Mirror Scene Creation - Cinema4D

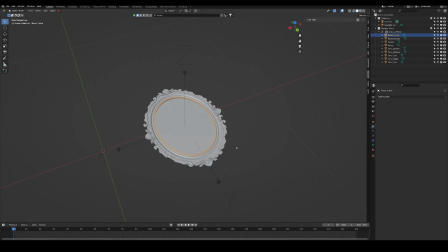We have that, and we can now successfully export that with all of the pieces intact and everything. So that's just a little tip that I forgot to mention when I was talking about the exporting.
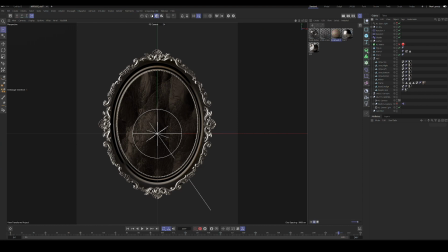And then I brought it into Cinema4D and
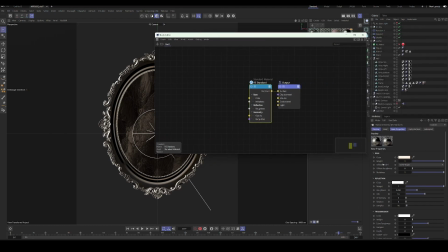added a basic material for the metal part. I just added a little metalness, and that's it, really.
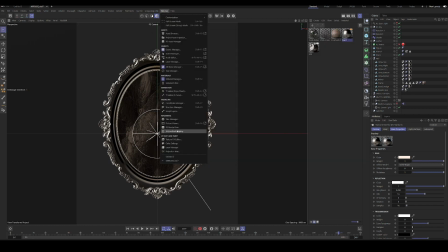That was a very simple material.
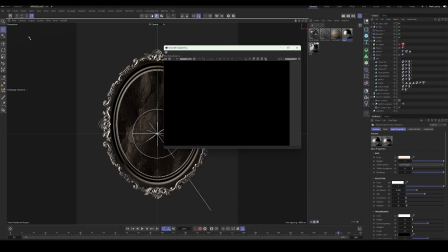So we will add our render view, and then we'll dock our render view to the side.
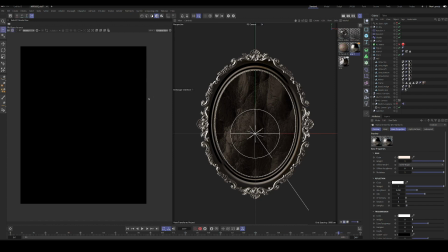You do that with these three lines. You drag it somewhere and you can dock it.
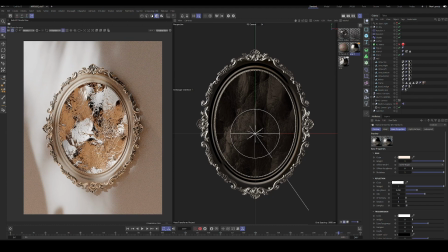So we'll do that, and let's see what we have. So Okay, so you can see the metal material on this, and then we have this wooden plank material.
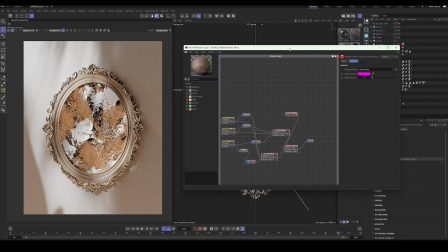So you can see this is a painted wood material, and
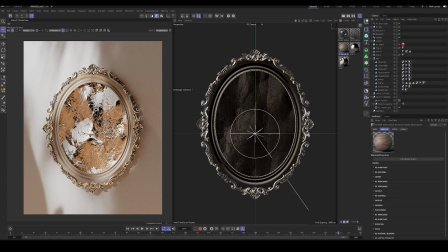so on here, if you look at the shader graph, there's actually a material blender.
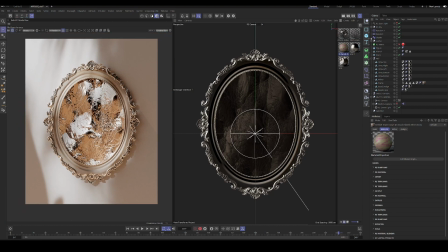So there is 2 versions of the exact same material being blended
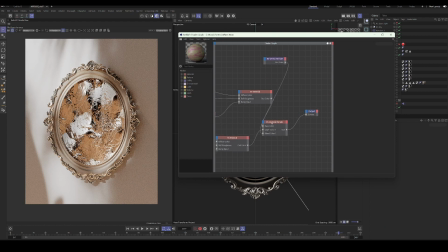together, but they are offset because initially when I applied the material, there was a pretty nasty seam right here that was distracting.
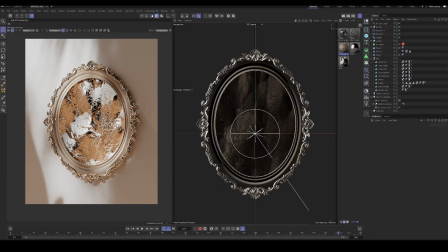And I mean, you can still kind of see it, but it's much less noticeable.
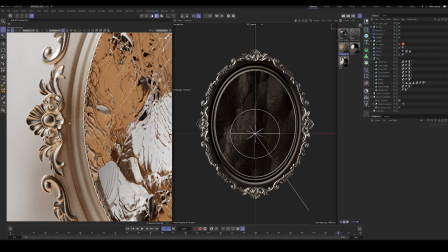So what I did is I created a vertex map right here.
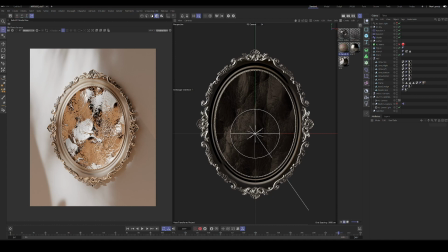Whoops, I created a vertex map right here on the frame and blended between this base material and another that was offset in its position or its rotation. I can't exactly remember.
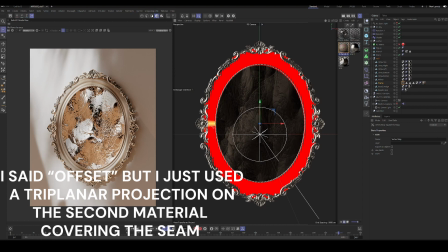I offset it though to hide that seam, so that we don't have that kind of breaking the kind of scene as much when we're looking at it. And let's talk about the lighting as well.
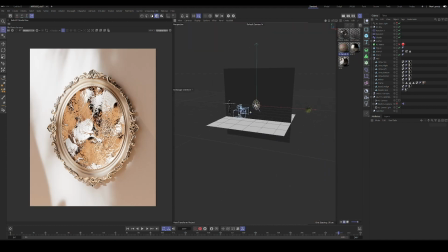So I had a reference, the figure for reference,
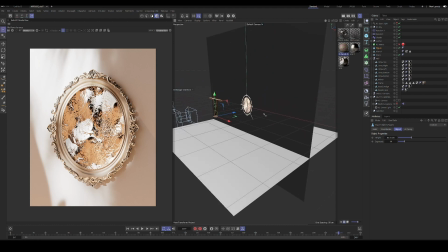and just a basic wall and floor to reflect light back up in the scene. And then let me see my spotlight as well.
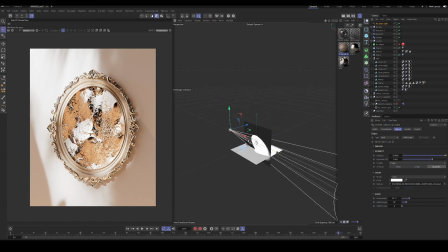So my spotlight has a gobo on it, so it has a texture,
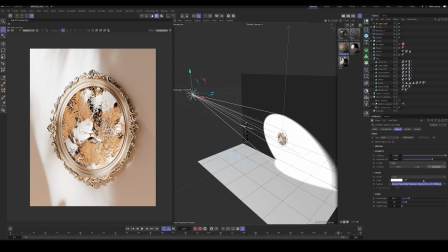and I'll include the link to those as well. But I'll include some links to some free resources as well, so you can find some gobos that will work for your scene.
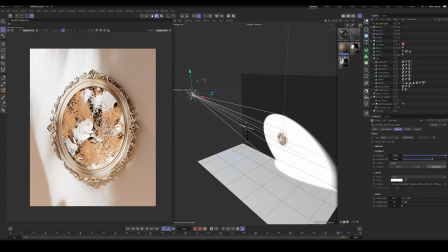I think a lot of times people use plant life because it kind of, in trees, it looks like how sunlight might come through a window through some vegetation.
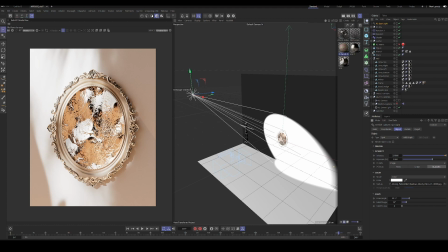So I thought, it's popular. It looks pretty natural. And I think it, improves the lighting of the scene dramatically. The only other lighting we have is that we have a redshift sky and sun rig, and then
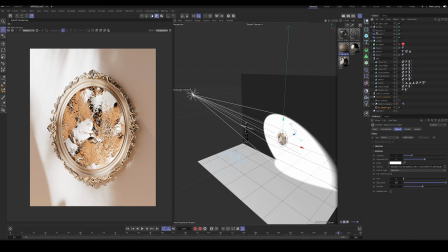also a HDRI. So we have a few different lights,
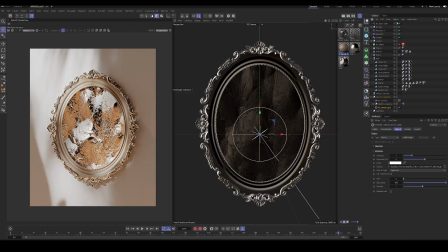and pretty simple setup for that.
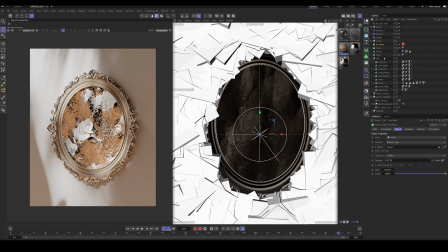Initially, I had tried to scatter a bunch of